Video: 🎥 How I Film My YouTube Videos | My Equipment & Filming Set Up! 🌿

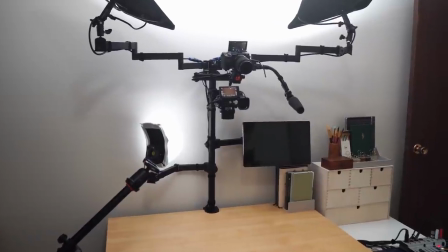So the filming table that I have is from Ikea, and just like everything that I'm going to talk about in this video,
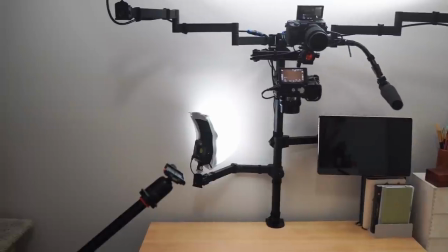I will link as many pieces of my setup as I possibly can in the description box.
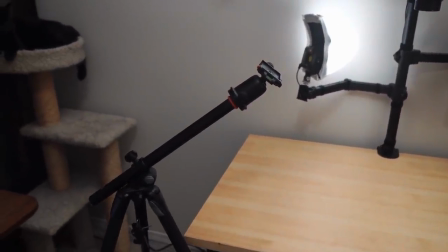You can see off to the left there, I have a freestanding tripod. This is a Vanguard tripod.
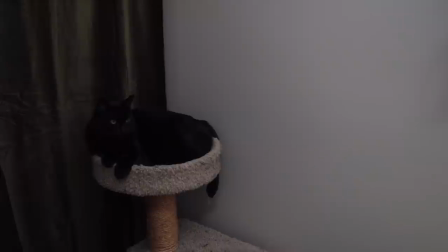It is so versatile and very easily can hold the extreme weight of my camera, even with a prime lens on it.
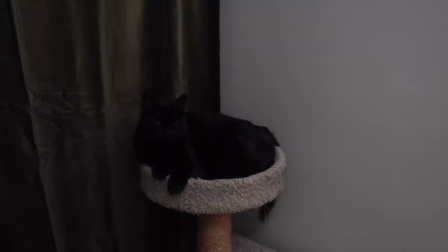So highly recommend this tripod. It is quite good.
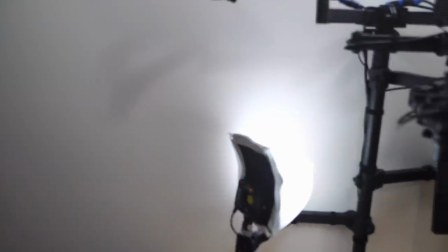In the center there, you can see the main piece of this setup, which is all mounted on a single pole attached to the desk.
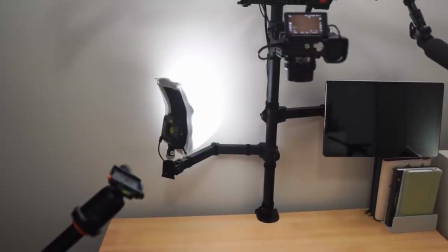So this pole with the arms coming off of it, these would be used to mount computer monitors.
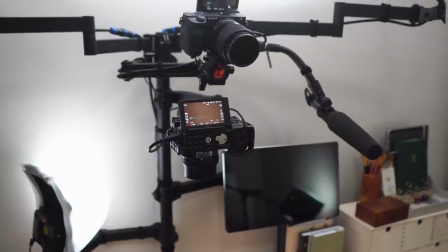And my husband had the brilliant idea to use this as a basis to build my filming setup, and it's been really awesome.
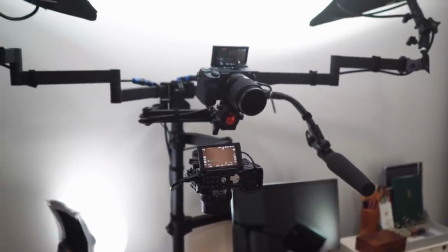This particular clamp and post came with two arms, but we were able to buy four more arms to complete this setup here.
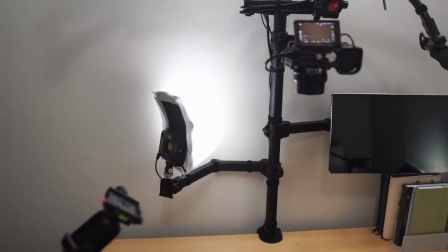Starting on the left at the bottom, you can see a smaller light.
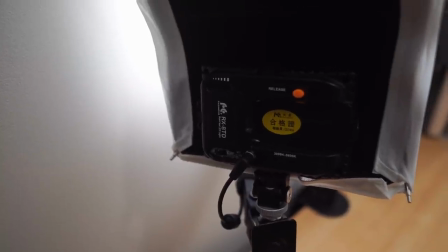I use this as a fill light just to make sure that I'm getting some light coming from the front of the desk there, a little bit closer to the desk.
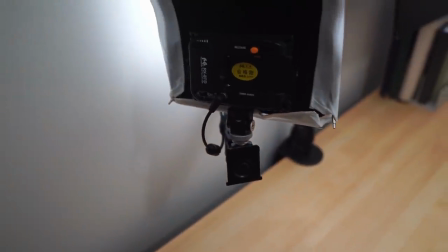This helps a lot with shadows, especially because the only window in this room is off to the left there,
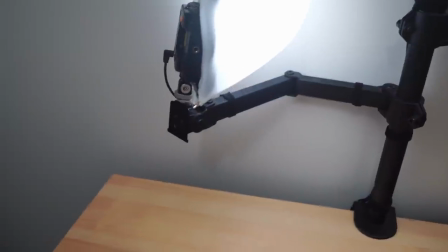so there's really no light coming from in front of the desk to kind of fill in that space,
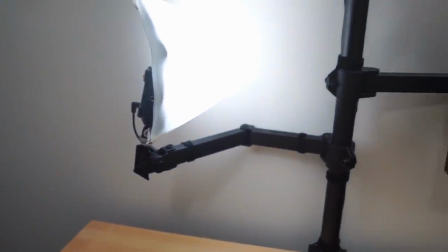hence calling this my fill light.
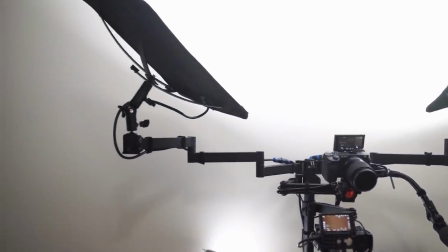Above that, on the left, you can see a big light mounted on that arm pointed up towards the wall and the ceiling,
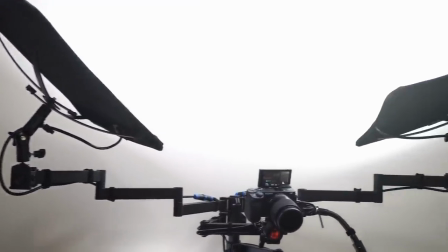which is mirrored by another light on the other side. So all of these lights are Falcon Eyes RX lights.
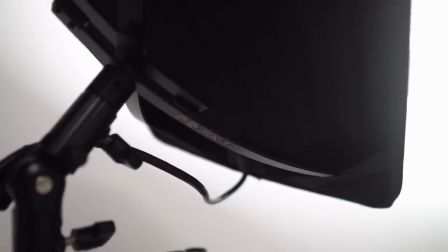The two larger ones up top are Falcon Eyes RX 12 TD lights,
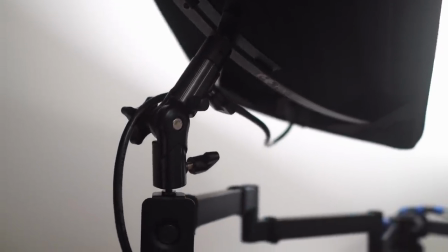and the smaller one mounted at the bottom there is an RX 8 TD.
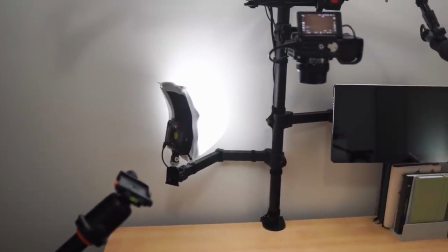I have two more of these smaller lights. One, I leave not attached to anything so I can put it kind of anywhere I need to.
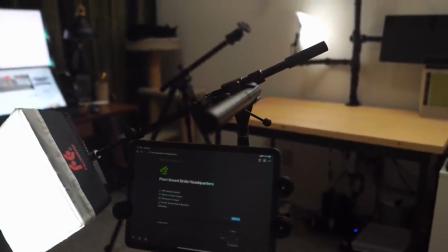And the other small light is attached to the mobile setup, which you saw briefly earlier, but we'll talk about in more detail in a little bit.
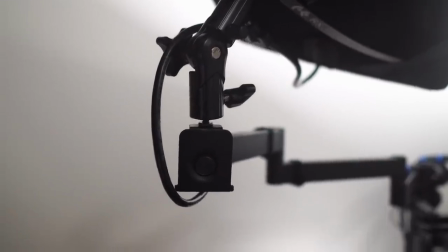So all three of these lights are mounted directly to these monitor arms.
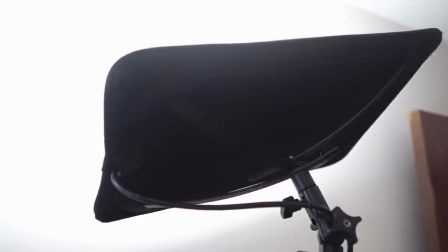The reason why the lights are pointed at the wall and the ceiling instead of directly down at the table is just to diffuse the light.
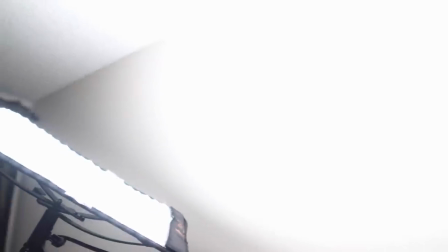That very, very bright white light bouncing off the white walls and the white ceiling helps to kind of fill all of the space, the entire room,
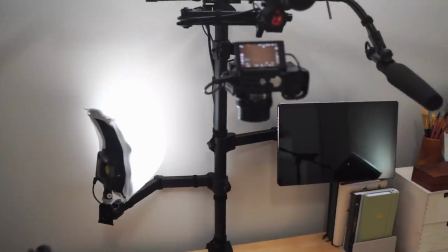with a soft diffused light. In the center, we have my two cameras mounted, each on their own arm,
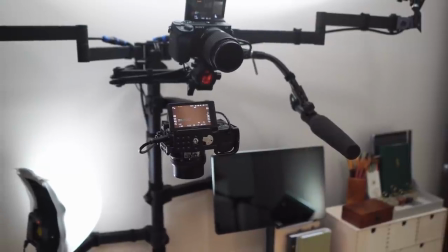and my husband was able to buy separate ball heads from tripods to screw onto the arms to mount the cameras on.
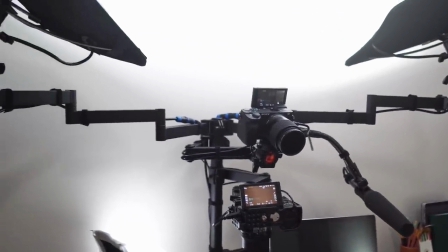So the camera on top is a Sony A6600, which is my newest camera.
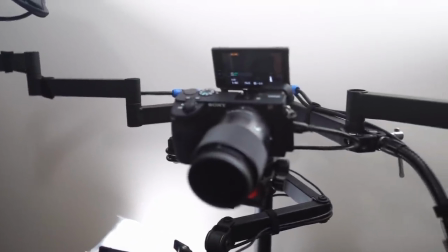It's the camera that I typically use for filming my face and also for getting sort of sideways angled
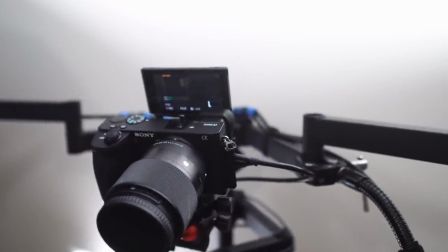shots in my bullet journal videos or any b-roll you see where the camera is kind of moving around,
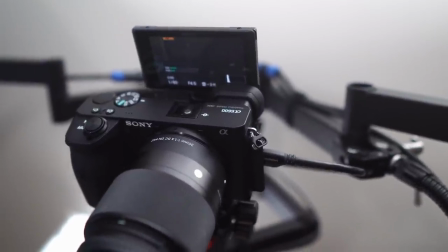maybe at the beginning and the end of a video.
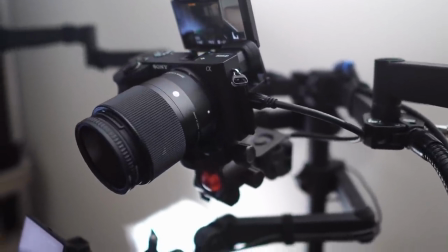The reason why I use this particular camera for that rather than my other camera is just that this newer version has better image stabilization,
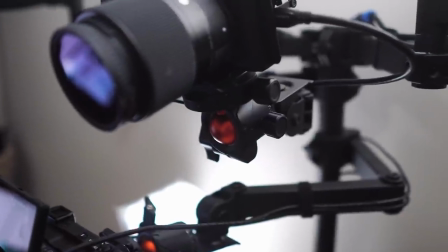so it does better with any kind of moving shots.
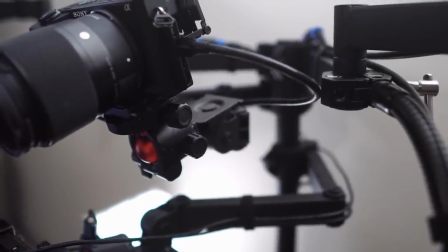And the lens that I use with this camera is a 30 millimeter Sigma lens,
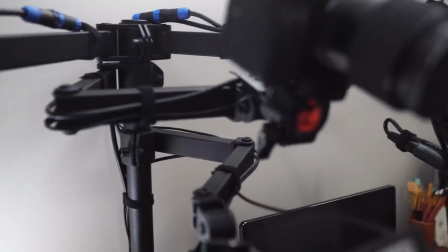giving you that classic out of focus background and very sharp in focus foreground or whatever you're focusing on,
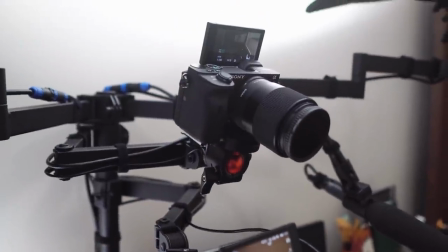which is a really nice effect for portraits on someone's face and also for getting more artsy or detailed shots.
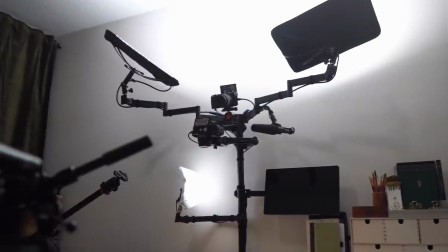So where that top camera is mounted right now is where it sits when I film my face videos.
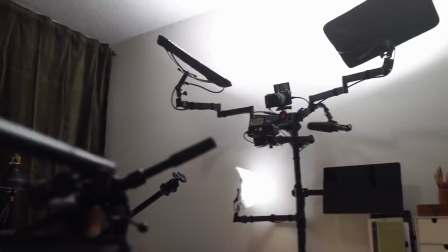So it's actually up quite high and it's tilted down on an angle to get a nice
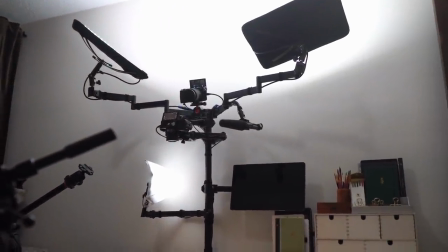framing around my face when I'm sitting in my filming chair on the other side of the room.
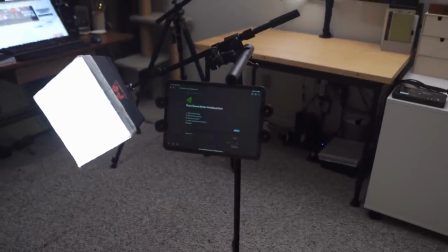Because this lens is actually quite zoomed in, I sit pretty far away from my camera when I film my face videos, even though I end up looking like I'm quite close to the camera.